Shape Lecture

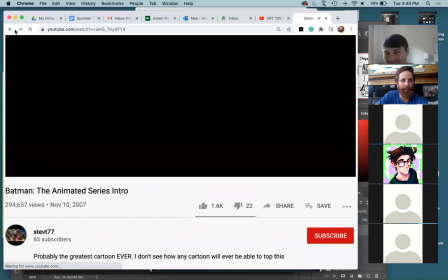Nostalgia. All right, so yeah, throughout that
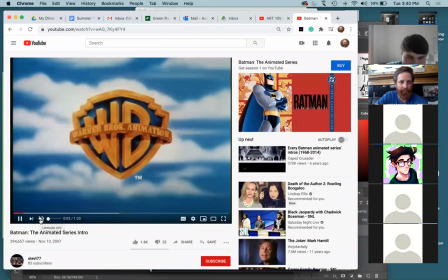very short animation, you can see how they're using silhouette throughout here.
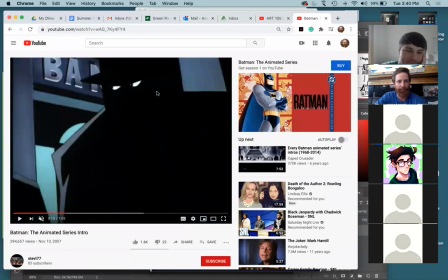So it's really done for a number of reasons. So it creates a really cool mood to it.
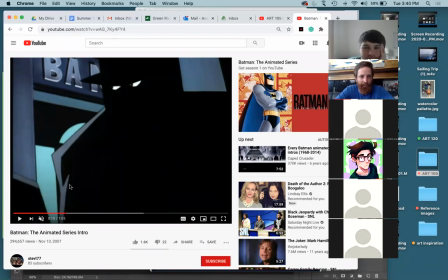It kind of makes everything have that kind of dark noir feel to it. But it's also a very effective communicator.
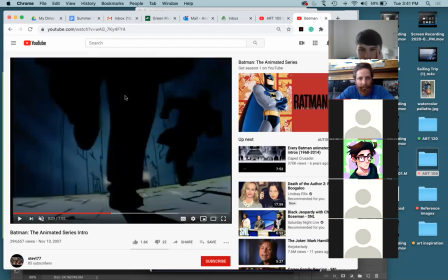So when you can look at something like this, even though there's a lot going on, characters running, a cop car chasing them,
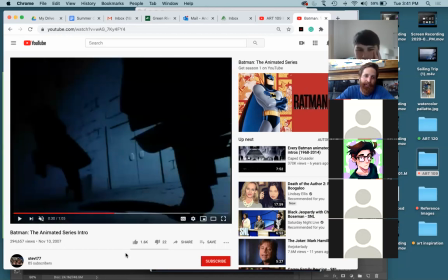you can very instantly tell what's going on.
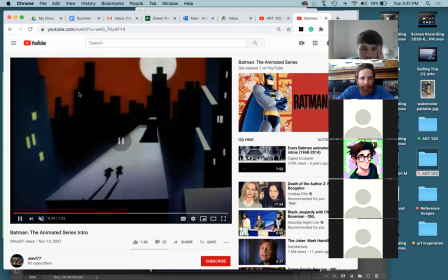And even the buildings in the background are simple silhouettes. The characters and the focal points are just silhouettes, and there's just a little bit of details here and there throughout the animation.
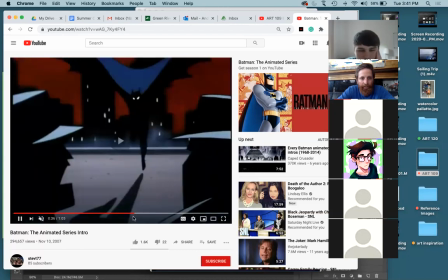But for the most part, they're telling a good chunk of this just in silhouette shapes, and it works well for, you know, the character.
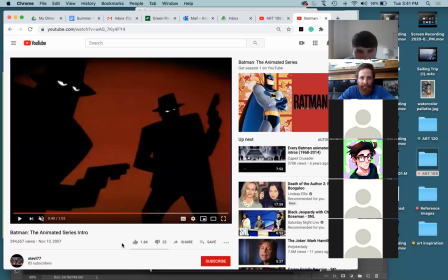So good, clear, with no details, we can tell this is two guys drawing their guns.
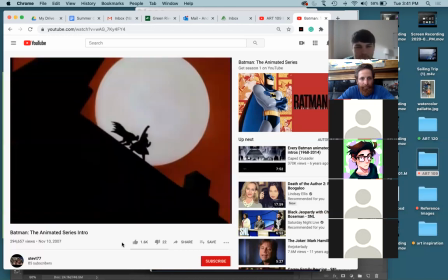I'll show you my favorite shot here. That's my favorite shot in it right there. It's all silhouette, but very clear focal point, clear action here. Big silhouette moon.
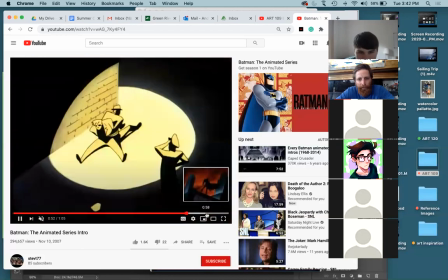And then this last one here kind of illustrates the point.
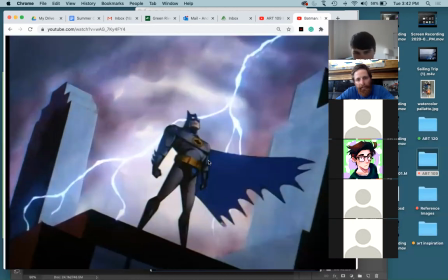So here it is with details where you can see details of Batman's costume, things like that.
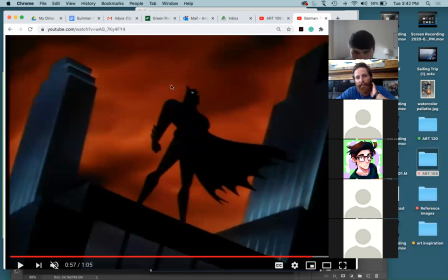But really, you can tell and you get just as good a sense from it from just the silhouette there. All right, let me find some images here really quick. Just one sec, sorry. There we go. No, that's not it. All right. All right. I can't find some pictures I want us to draw from. I can't find them here. Then we'll just do some of it next class. Yeah, this is not right here. Okay. Any questions on any of this or the project that's coming up due next week? I do not have any questions personally. Okay. So yeah, that's pretty much it for today then. So make sure you guys are going through and working on the project, going through all those YouTube videos.